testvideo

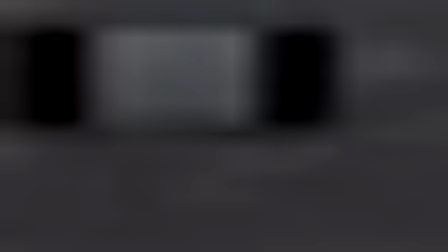8:17 for the Atmo.
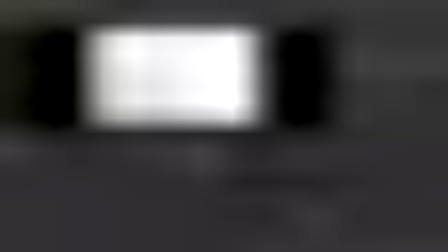8:19 Let's merge them together, and let's make sure this grade is grading everything properly.
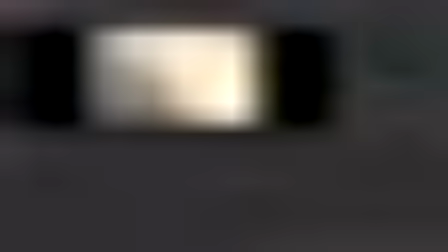8:29 And I'm gonna gain this down. I don't need it to be present that much.
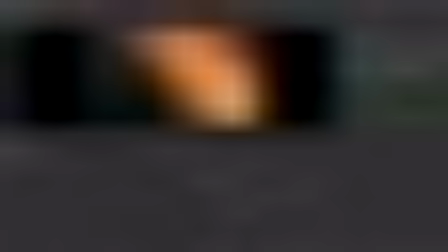8:35 Let's look at this first. Yeah, I don't need it to be present that much.
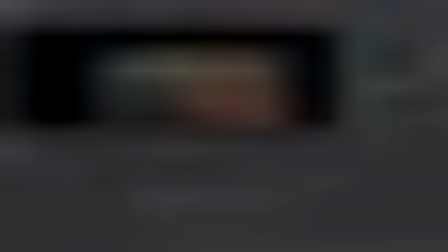8:43 I'm gonna increase the back light and maybe gain it down, something like that.
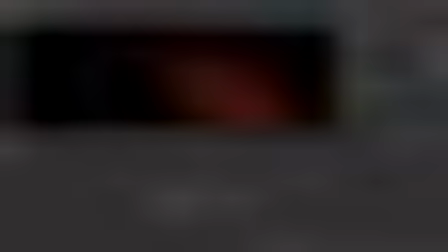8:53 This one I'm going to desaturate. Yeah, something like that. And this one I really like, so I'm gonna gain this up,
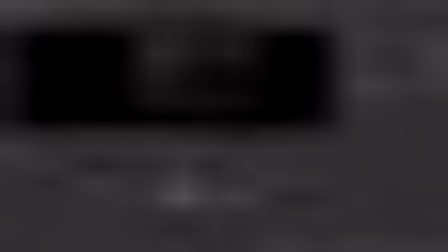9:14 and I'm gonna gamma it. I'm just gonna get more contrast from this.
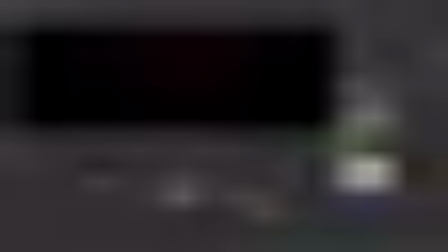9:21 So let's gain it down even more, and I'm gonna take these and multiply them with a different color, and then merge it on top.
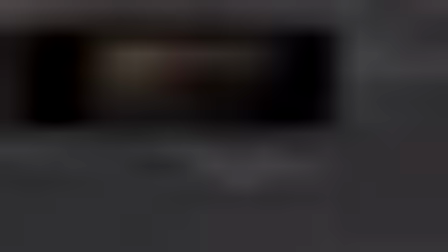9:32 So plus. So from this to this.
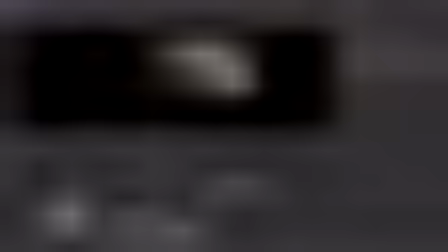9:39 Okay, and let's see. So this one is very cool.
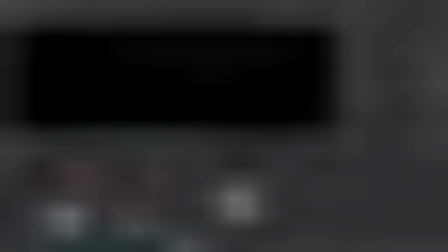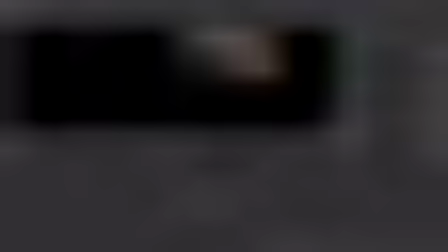10:04 Let's desaturate this. And this is what we have. We can shuffle copy. It really depends. Sometimes we have to, sometimes we don't. It depends on the final result.
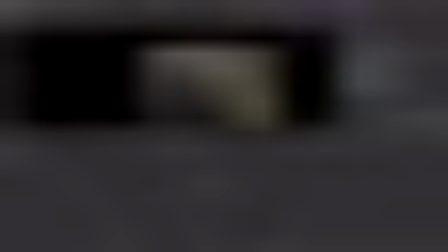10:19 And this is my Atmo alpha at the moment. I'm gonna combine it with the main pass. Which is this. And this, I'm gonna delete all these other nodes.
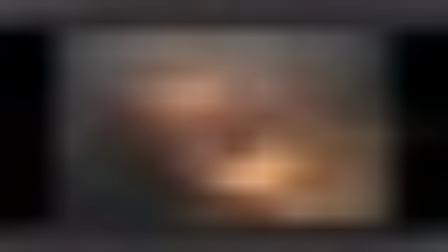10:41 And this is what we have with the smoke, with the fog added on top.
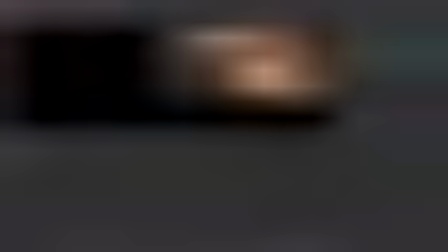10:46 And to make the fog appear or more visible, the only solution is to gain down the background.
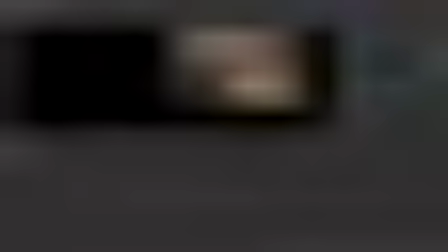10:55 So, you know, the less bright the background is or the image is, the brighter the smoke is going to be. We won't be able to have both elements. But what I found helpful is this teapot mode that mixes in,
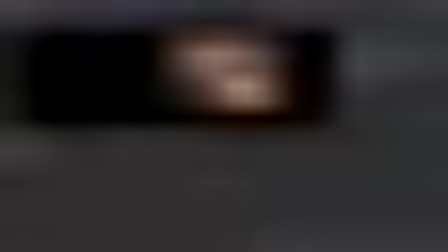11:10 changes the intensity of the background based on the intensity of the fog.
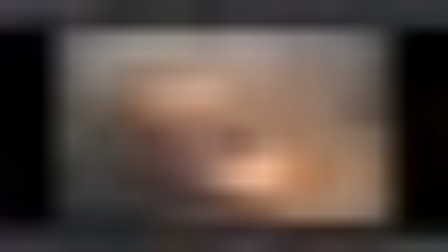11:20 And it tends to, you know, make it look better integrated overall.
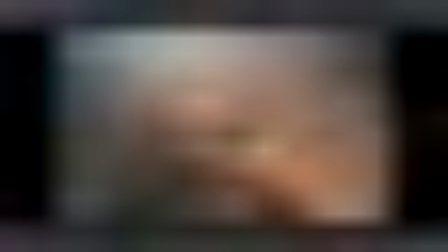11:26 So let's go back. And again, this is quick tweaks. We definitely need more time.
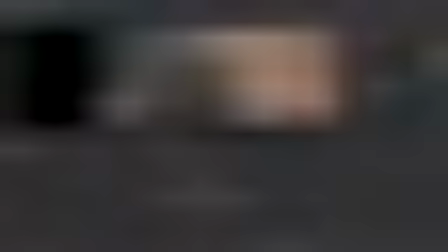11:32 This is the initial comp with the aim to get everything to look well balanced.
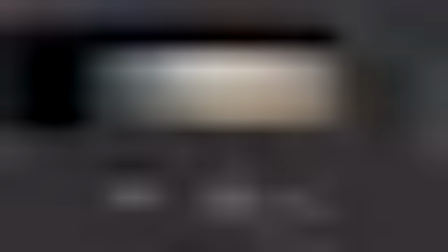11:39 So I'm desaturating that light.
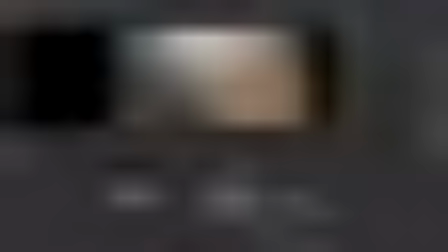11:41 And because the camera is changing quite a bit with the fog and everything, it's very important to play it through and see what needs to be tweaked.
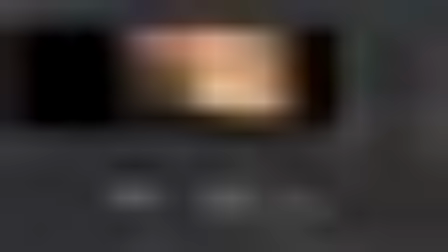11:50 And in some cases, we have to animate various lights, like this front, for example.
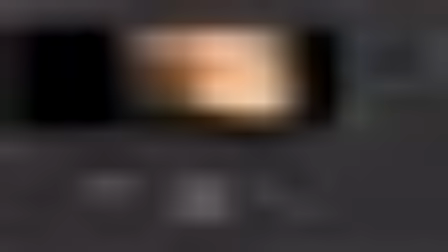11:55 Not various lights, but this front. I would want it to be brighter towards the end. So I'm going to set a key. And then as I go back, I don't want it to be this distracting, so I'll reduce it.
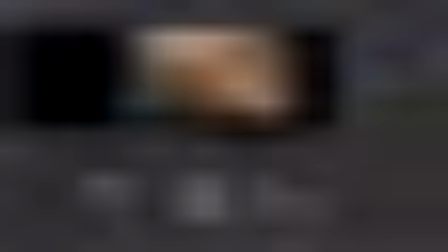12:09 Like this.
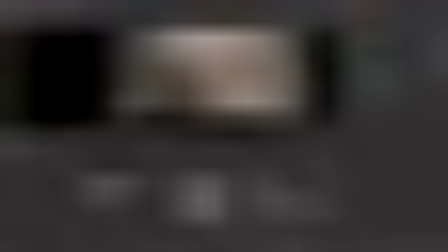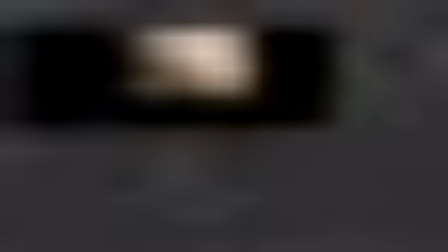12:17 Okay, so I'm going to go with this for now. And I want to work on the other passes.